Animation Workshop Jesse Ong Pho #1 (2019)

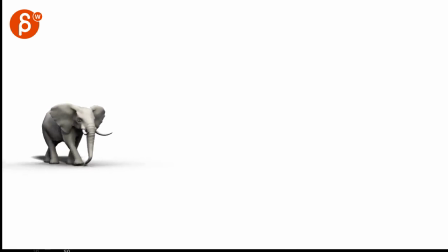that's cool i'll keep that in there my main impression is that this
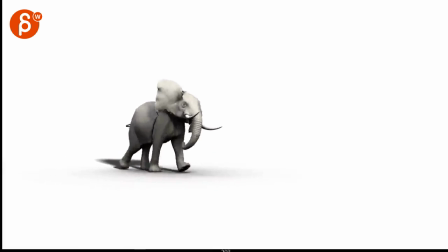seems pretty heavy it's a big uh elephant and there's something about through here
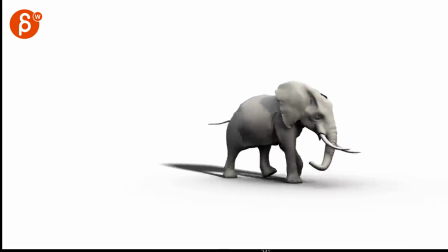that that feels just a bit lighter there's a little bit of weight missing
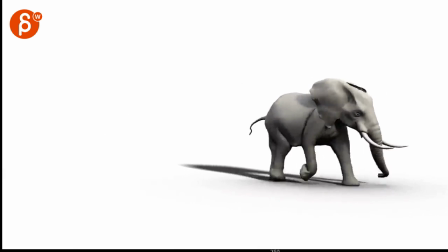that's at display here. It just feels bigger. And here it suddenly feels almost like a kid. Kid elephant running forward.
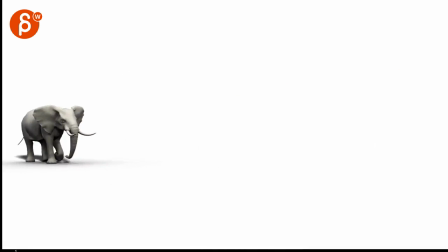But it's a cool shot. And that's cool to see too. I will keep that one. And then here, last one.
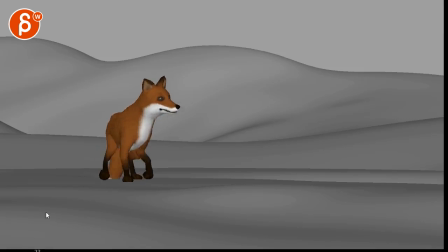You are talking about... Tail. No tail yet. Just general idea. Oh yeah, I remember that one.
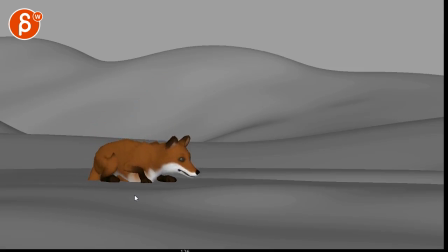Yeah, I think as a general idea, it's cool. I like that. you might have a little bit of camera adjustments or you you're out globally bring the camera back a bit so that it's not so cut off here not that it's super bad but there's something about
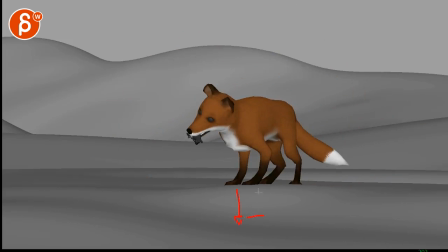there's so much room here we can we could bring the camera like this much lower i think you'll be okay and it gives you a bit more room
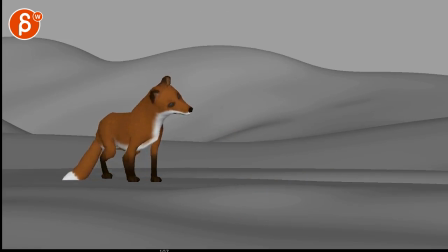here but i like this i like you got mechanics here then you got some behavior stuff you got nice bigger mechanics it's always fun to
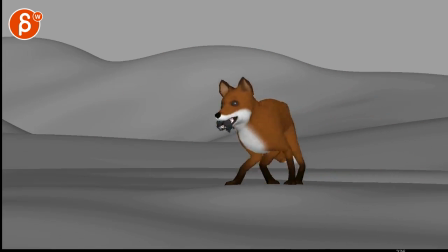see how they jump that's fun to see the struggle and then the result I think that's cool I would continue with that shot for sure
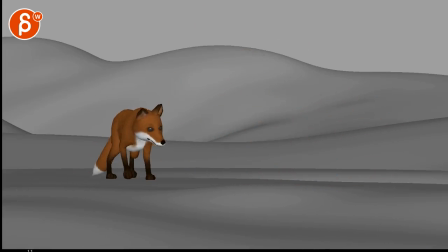well overall like you were asking if the timing and ideas I think yes I would just watch out he seems slightly something seems slightly broken especially this leg through here
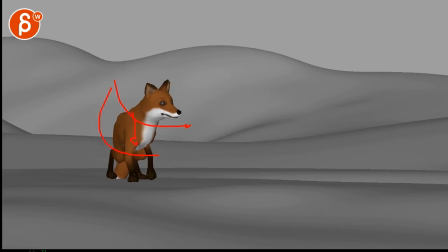and it feels like he wants to go this way but comes straight towards us there's something in that curvature of that walk that feels a bit broken it's
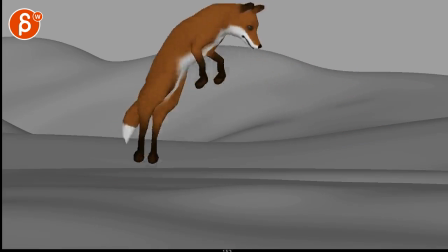cute i think it something feels slow it depends
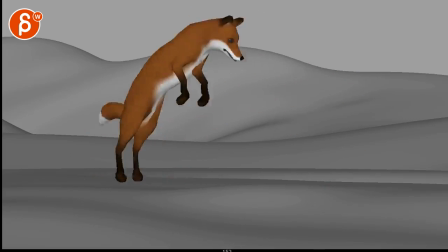how if you want to go photoreal on this or a bit cartoonier
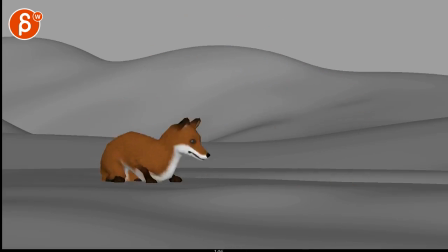but there's something where i feel like you want to make that a bit snappier
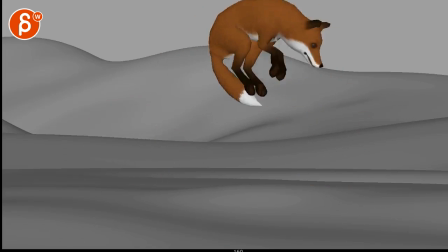and then you can hold that a bit for a nice hang time and then make that drop especially through here there's a bit of a weird
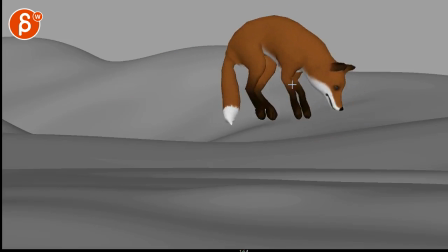slowdown it feels like it speeds up and then here it's suddenly slowing down again and then here it's speeding up again so just watch out the timing
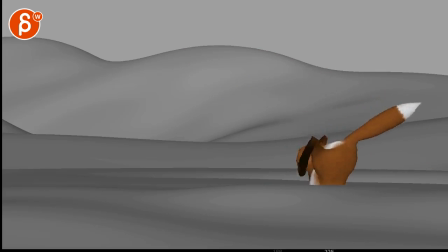there that's all cool i'll buy all this and again it would depend on the reference the only thing i'm reacting to is how low the paws are it's basically pushing itself out here maybe pushing
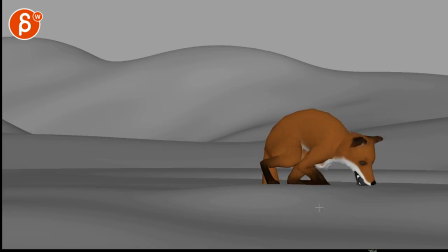the legs straight but because they're bent and coming up here at the same time if there's a hole how is the creature able to get up there i'm curious to see more reference for this i don't know if there would be a paw out here pushing down and for you
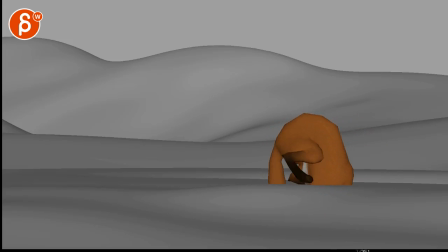know for balance so that this leg would be here or there's something that seems physically kind of strange through there unless it's just this foot being super strong again we have to look at the reference maybe that's what they do just something feels odd but then again i have to say i'm not an
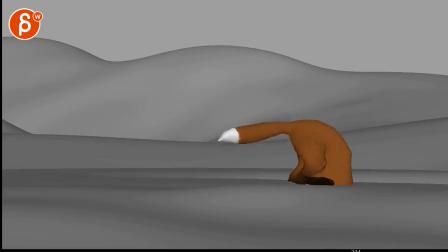expert on this type of action here on this creature so i could be talking out of my behind on this but as a whole yeah i like it it's cool uh definitely keep that uh and that's all i have here on
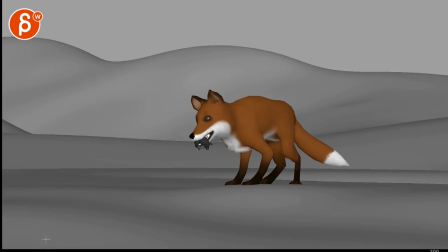your scenes that you sent me yep that's it so for the rest i will email you my thoughts all right thank you all right there's an email you can sign up you can start whenever you want you can submit whenever you want you get 16 submissions either way a like and subscribe would be awesome all Alright, thank you.